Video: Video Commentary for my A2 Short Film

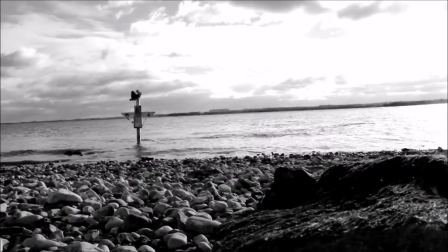0s
It is clear that I have used Christopher Nolan's style to influence my film.
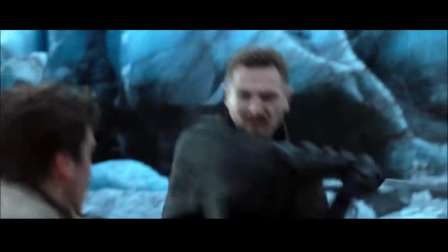3s
The opening montage you see right now is directly inspired from a similar montage scene from Batman Begins,
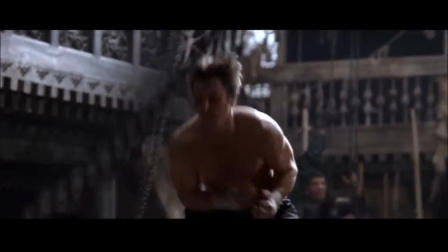9s
which also uses a voiceover as a mode of address to continue the narrative.
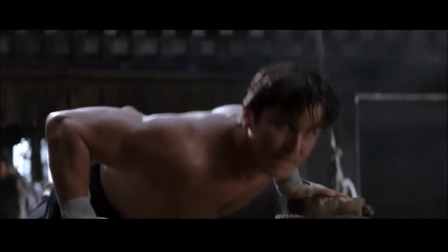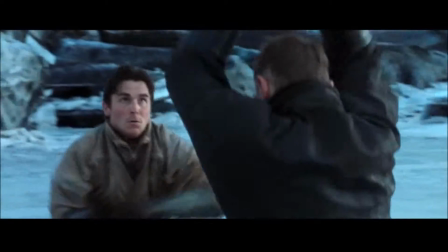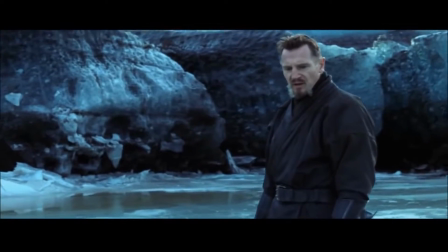23s Always mind your surroundings.
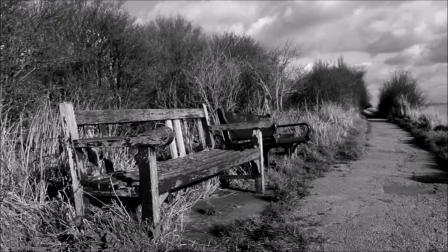29s
Memento's influence is prominent too, as illustrated by the voiceover that mentions forgetting to remember and a photograph.
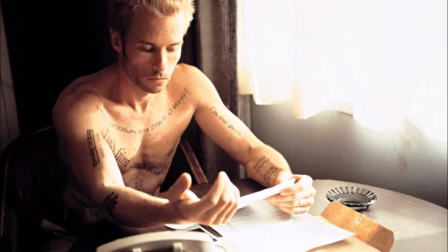37s
Identity is a key theme within all of Nolan's films, from Leonard's memory loss to Batman's struggle between hero and criminal,
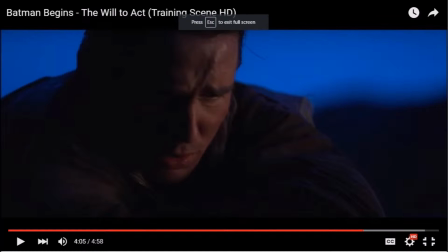43s
so I wanted a protagonist that is losing sight of what his own identity is.
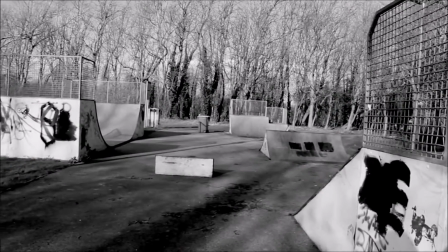48s Remember what it was like to hear voices, to wake up being able to feel, have something to love.
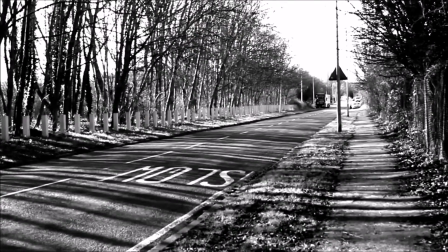53s
The montage is mostly made up of long shots, which are used to emphasize the post-apocalyptic scenario to the audience,
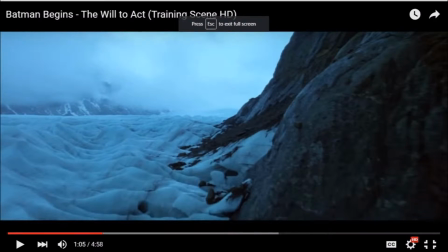59s
as well as imitate Nolan's use of this type of cinematography throughout his filmography.
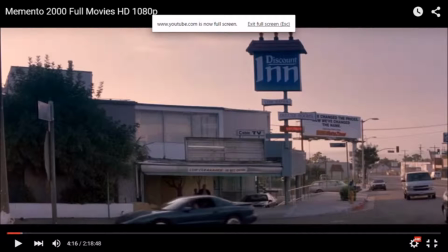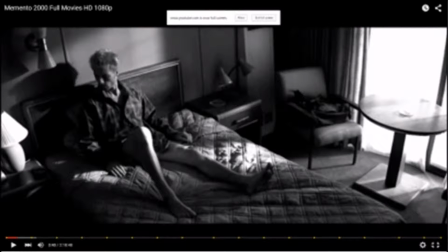73s Smear of humanity.
As well as the colour being removed to black and white for this montage, which is similarly applied for each of Memento's flashbacks.
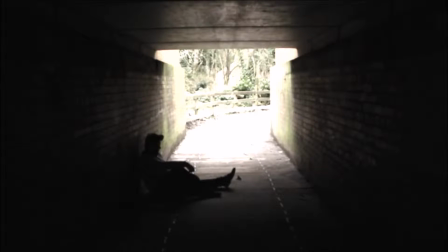82s
The tunnel scene is inspired by another of Nolan's favourite shots that typically has a character walking down towards the light,
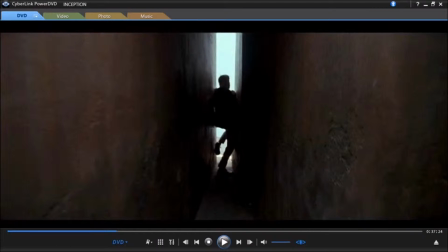88s
which is present within Insomnia, The Dark Knight and Inception. I believe it is metaphorical, a character in the dark moving into a new path.
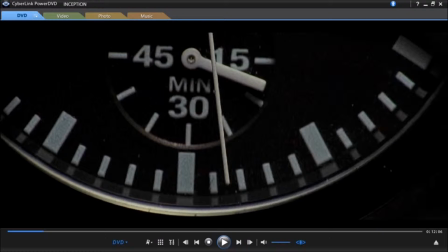98s I should get moving.
I knew I had to incorporate time as a concept somewhere within the film, as it features so heavily within Inception,
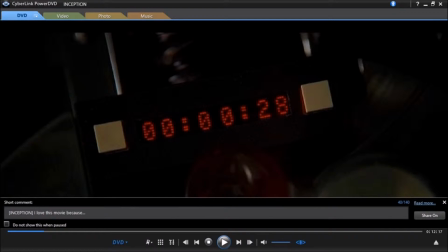105s
and decided to have night as something for the protagonist to fear, which also links in well with the concept of Batman, who only appears at night. Jack's costume itself is mostly designed for continuity. It's basic muddy clothing, what you might typically expect a survivor to wear.
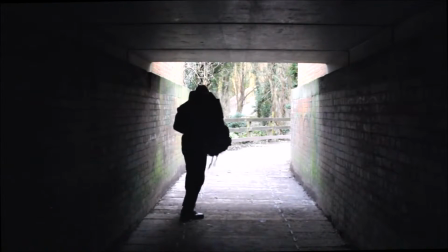122s
Originally, a different actor was cast in the part, which is more appropriate in terms of being a more athletic build,
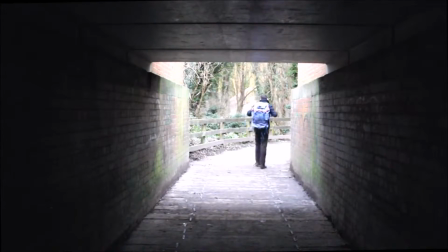129s
but proved unreliable and had to be subsequently changed.
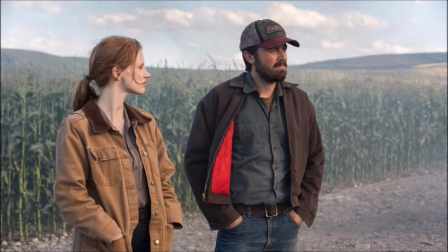132s
The post-apocalyptic concept itself was derived from Nolan's science fiction film Interstellar, that is set when humanity is almost extinct.
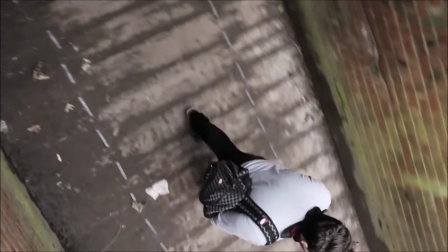141s
The following canted angle shot is directly inspired by another of Nolan's signature shots that I touched upon in my creative investigation.
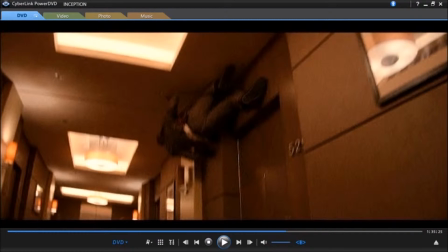149s
Nolan flips the perspective of the world to illustrate the character's realities being turned upside down.
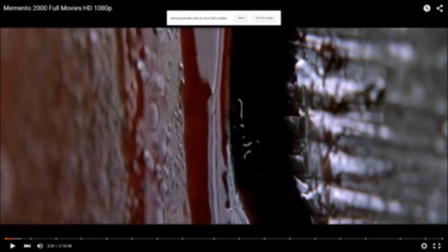155s
Intriguingly, this shot was actually improvised on set by my actor Ben rather than me,
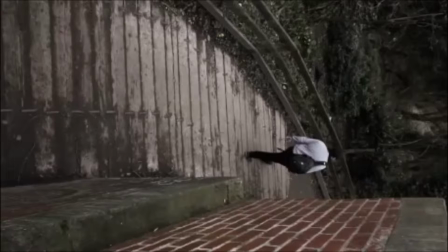159s
highlighting overall problems with Andrew Sarris's auteur theory, in that it isn't always clear who is the true auteur amongst a crew of multiple people.
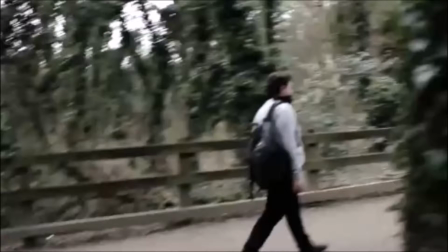168s
This tracking shot has noticeable shaking, illustrating the problems of shooting a student film. I don't have access to the same high-quality equipment that Hollywood director Nolan has.
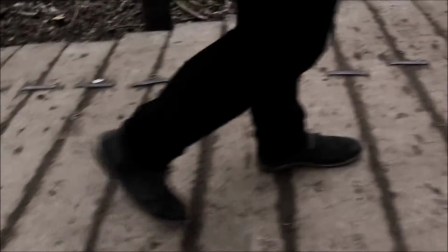177s
There was a time when Voiceover is the only mode of address used throughout the film, which I took primarily from Nolan as well as my Section A film, Submarine.
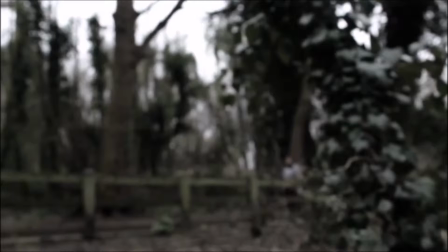185s
I separated this long shot with cuts of Adrian walking, as Nolan uses these during Batman Begins, Insomnia and Inception,
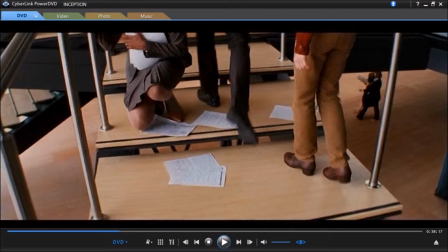192s
but also because cars can be seen at several points behind the trees, which didn't adhere to the apocalyptic scenario,
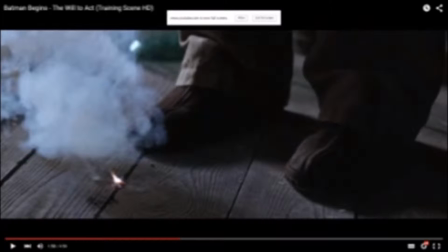198s
and I had nowhere to shoot here without closing a road, which I obviously can't do.
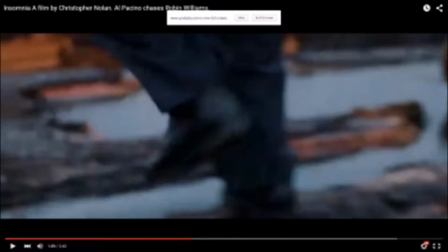205s
I reduced the colour saturation for the entire film dramatically to give the film a visually grey and gritty aesthetic.
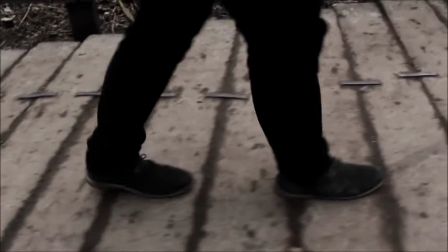212s
Nolan's films are similarly dark in tone, gaining the nickname Nolan-esque,
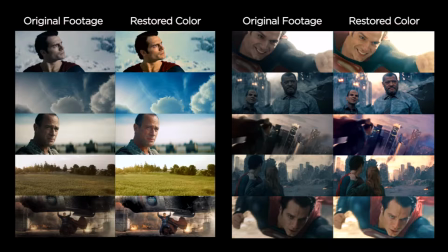216s
even going as far to influence Nolan's produced Superman sequel, Man of Steel.
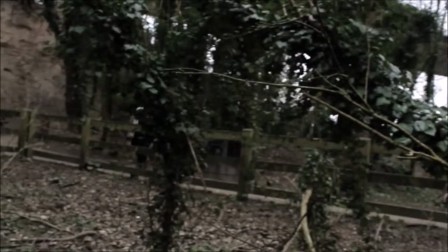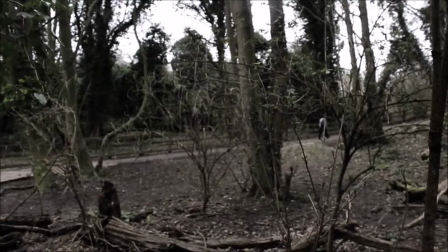226s
The jump cut here was inspired by Insomnia, of the scene with Will Dormer lied in bed unable to sleep.
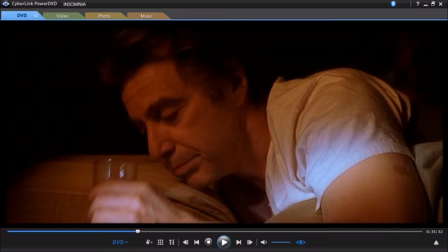233s
It links in with the theme of time. Dormer is losing track of time, as is my protagonist.
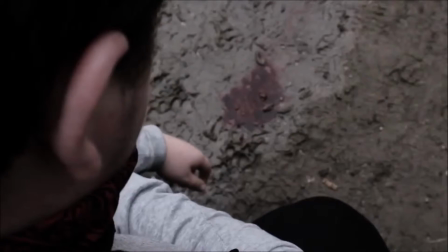240s
Originally, I wanted this shot to be a reflection, as these are a key aspect of Nolan's cinematography.